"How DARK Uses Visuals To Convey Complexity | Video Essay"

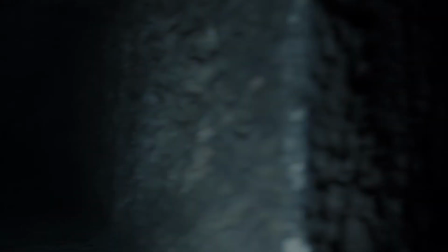261s
They will remember something if it's told to them 3 times, and this is also reflective in the cinematography.
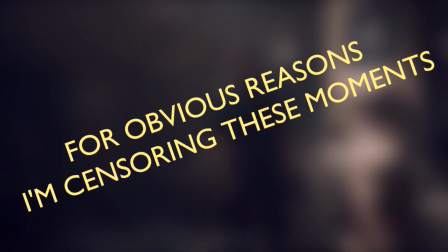267s
The show's first scene shows Michael hanging himself,
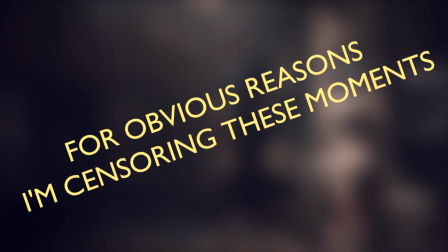271s
and the importance of this inciting incident that sets off the chain of events is reminded to us 2 more times,
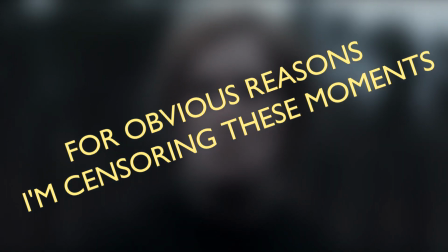278s
with Jonas's hanging in both Season 2 and 3,
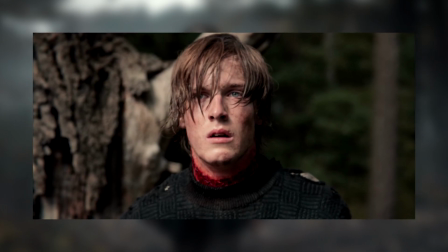281s
with Season 2's leaving a permanent scarring that carries along a visual parallel to his father throughout the entire remainder of the show.
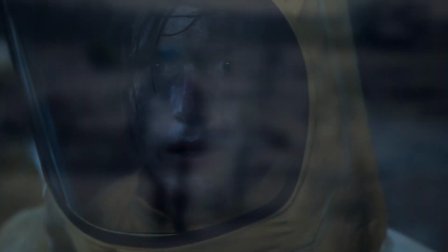291s
And speaking of Season 2, this season opens with an introduction to a further 2 time periods,
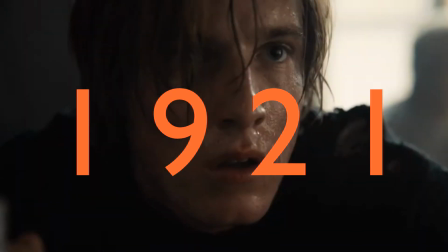299s
being 1921 and 2053.
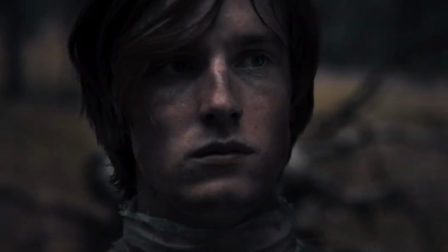304s
Despite being the furthest back the show had gone up until this point,
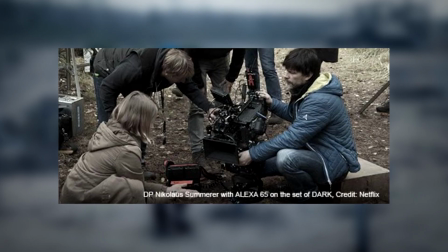309s
Samara kept using the Arri Alexa to provide the crispest image possible,
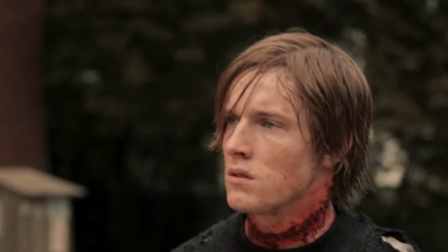313s
but instead utilise natural sunlight much more than artificial lighting,
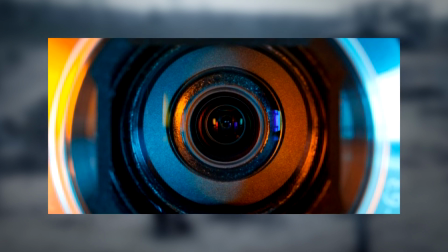319s
and hand-painted his own lenses that would add further diffusion to the edges of the frame,
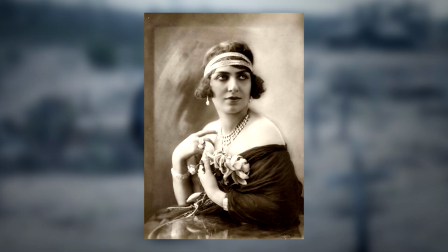325s
to resemble a photograph from the 1920s and also bring out the colours,
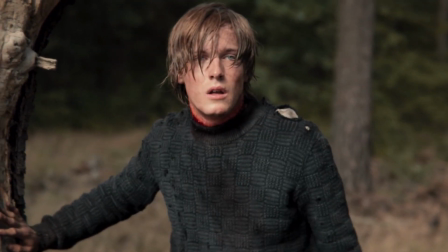331s
with the red of Jonas's neck and the blue of his eyes being a particular success with the new lens.
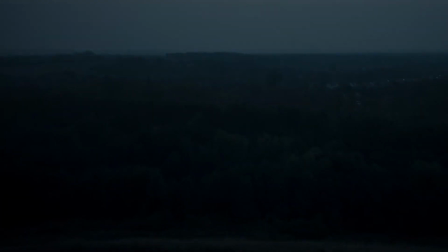339s
The use of primary colours is also an example of this rule of 3, since dark rarely strays away from its stone blues and softer colour palette.
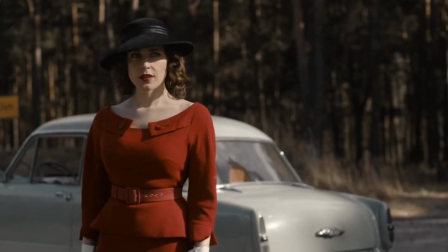348s
However, when it does, it becomes more striking and eye-catching for the viewer to pay attention to.
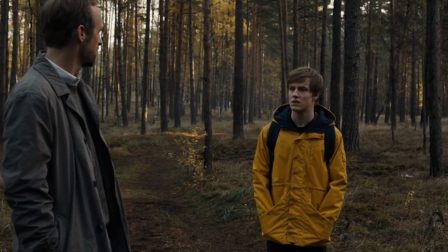354s
In particular, red, blue and especially yellow hold a significant importance to the story,
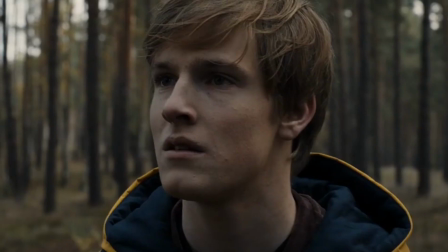361s
with yellow not only being the colour of Jonas's iconic raincoat,
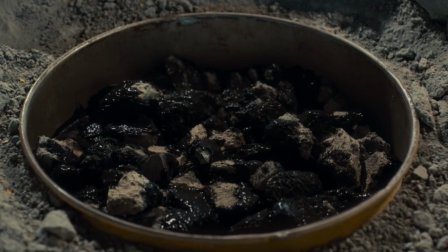366s
but also the colour of the toxic waste barrels that will inevitably cause the apocalypse.
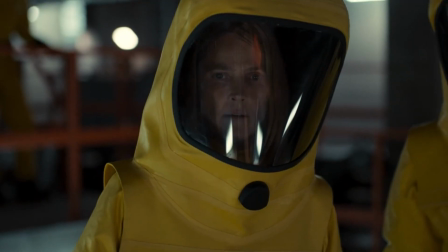371s
And so, the audience is subtly informed to look out for when these primary colours appear,
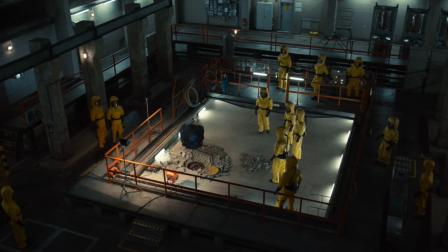378s
as it will lead to something of major importance.
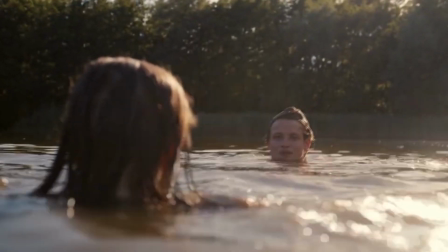382s
Season 2 is also where the nostalgia begins to take shape in the show,
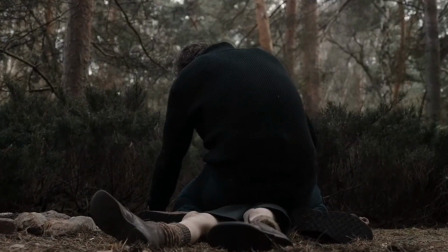387s
with the mirroring of other shots being used to remind the audience of moments and feelings from Season 1,
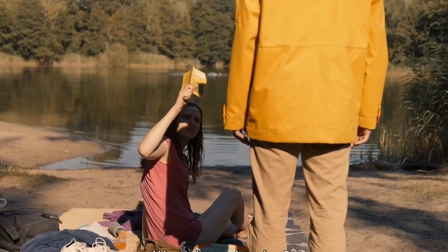394s
with the prime example being Episode 6, which acts as a calm before the storm,
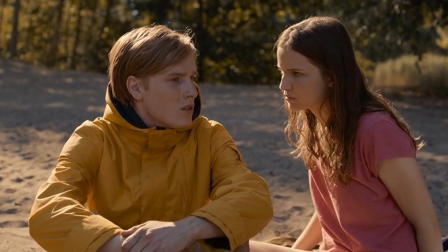401s
where we get to slow down and have some character interaction and remind us of the calmer opening of Season 1,
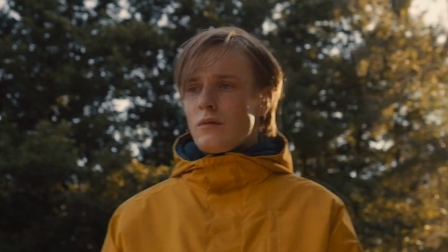408s
when these characters were living in their own time. The editing isn't something I've touched upon yet.
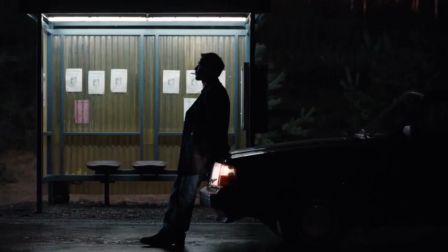413s
If you've watched the clips I'm showing you,
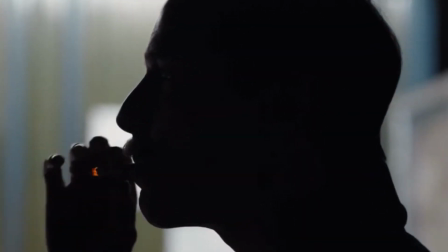416s
you'll see how Dark connects its thread across time with perfectly mirrored shots placed right next to each other,
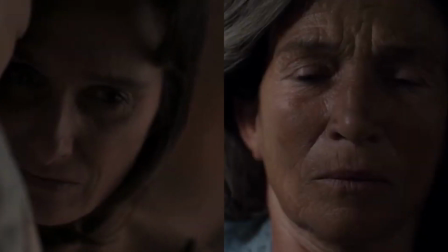423s
and you may even think it's a bit of a cheap way of doing it.
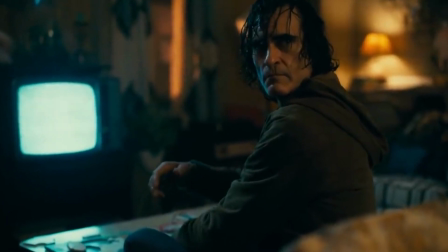426s
However, I'd like to compare back to Joker, which has a reveal that a certain character wasn't really there.
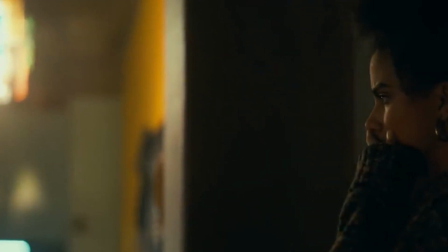432s
It goes all Fight Club on us, but proceeds to show multiple examples of her not being there,
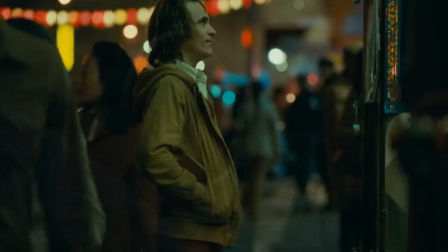439s
which is fine for maybe a few shots, but we get quite a flippin' lot of these,
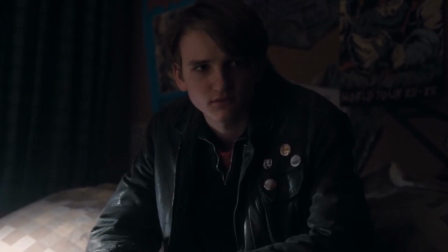446s
and it becomes more goofy than impactful, and that is entirely on behalf of the editing.
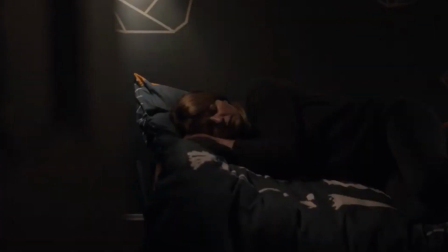452s
Dark improves on this by firstly playing both shots at once to save on time,
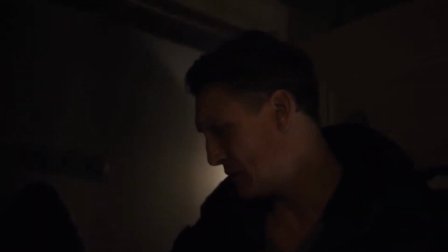459s
but also showing you every piece of the puzzle you may have missed, and not just the one character.
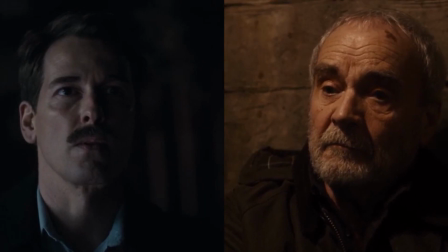466s
You can see everything from the episode's beginning to end.
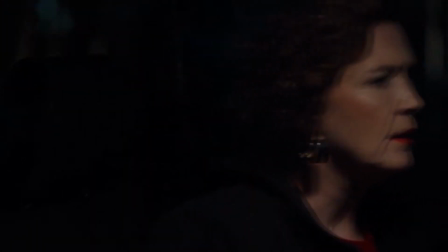470s
Because this being a drama, and also not in English, there is a lot of dialogue, and a lot of dialogue you might have missed,
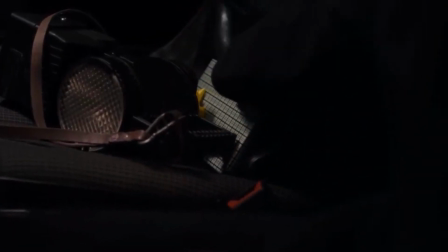478s
so visuals are essential in catching the viewer up to speed before we move on.
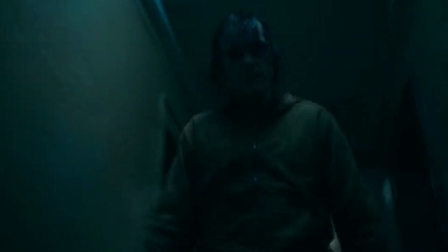485s
Whereas, Joker didn't really need this inclusion.
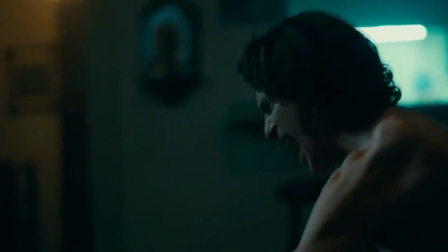488s
It's just something you noticed in the first scene and forgot about because you knew it was going to happen.